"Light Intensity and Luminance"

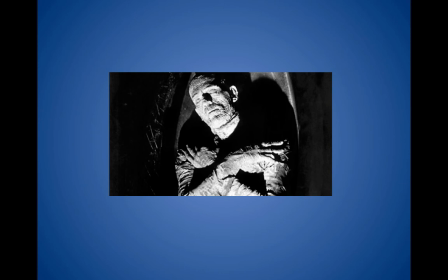Although there is a little backlight on his head to separated from his coffin,
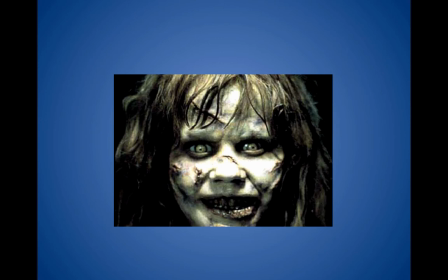and we have Exorcist here where we blast it with key light, a little backlight on the head, forget the fill light.
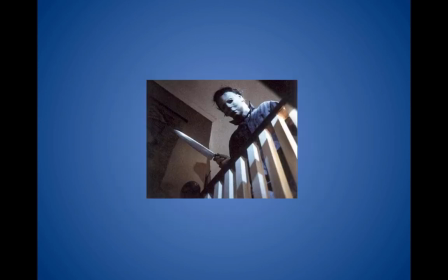We want harsh shadows, hard edges. And if we look at Mike Myers in Halloween, look at the lighting is similar to Bela Lugosi's where we have strong key light on the right and no fill light on the left,
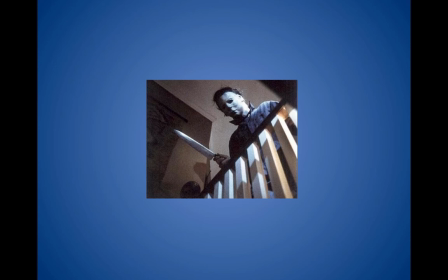so it gives them strong harsh contrast just like the knife where it glares at the tip and it's shadowing towards the handle everything is high contrast sharp nothing soft here and
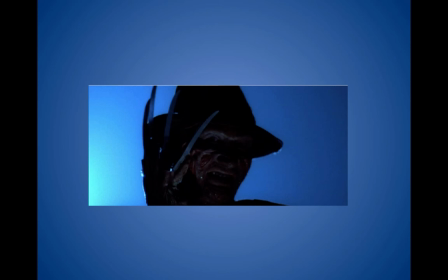when we talk about freddy it's nothing but key light as you can see it's just one strong light no fill at all
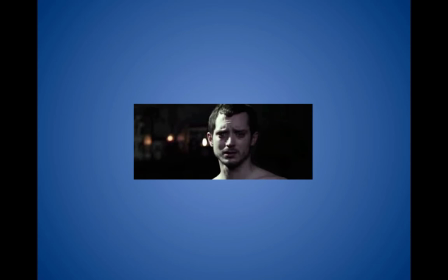and i chose maniac as an example of another horror movie where the the rule is is where the contrasting light, totally three-point lighting, but very, very strong contrast. They're doing the left side of his face, and then the fill is very soft on the right side, little backlight on his head.
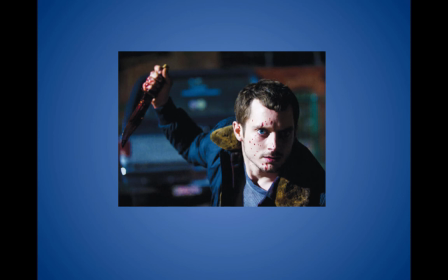Every scene, he's going to be illumined only with strong key light, almost no fill, to give you that menacing dark shadow, Dr. Jekyll, Mr. Hyde look. You can see the back of his head slightly lit with backlight.
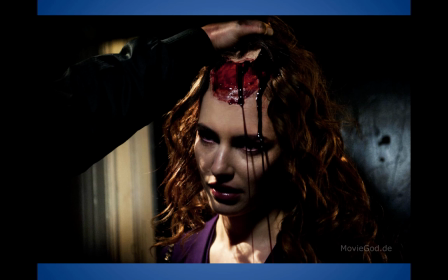And also from the same movie, this is just a fine example of three-point lighting in a very grotesque scene. But we see that the key light comes from the left so that her hair is burnished copper gold and highlights the blood.
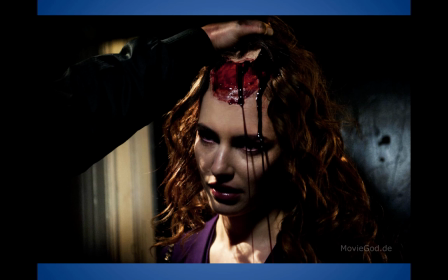But the darkness on the right side with the soft fill just picks up points of light so that the blood is darker and goopier and more, I'd say, poisonous looking.
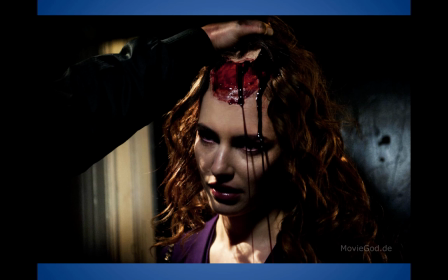And then in the background, we have a little bit of the backlight to separate herself from the wall in the background. So they have used their three-point lighting here so that the key is prominent, the fill is less, the backlight is still there. But done right, it still makes that horror movie pop.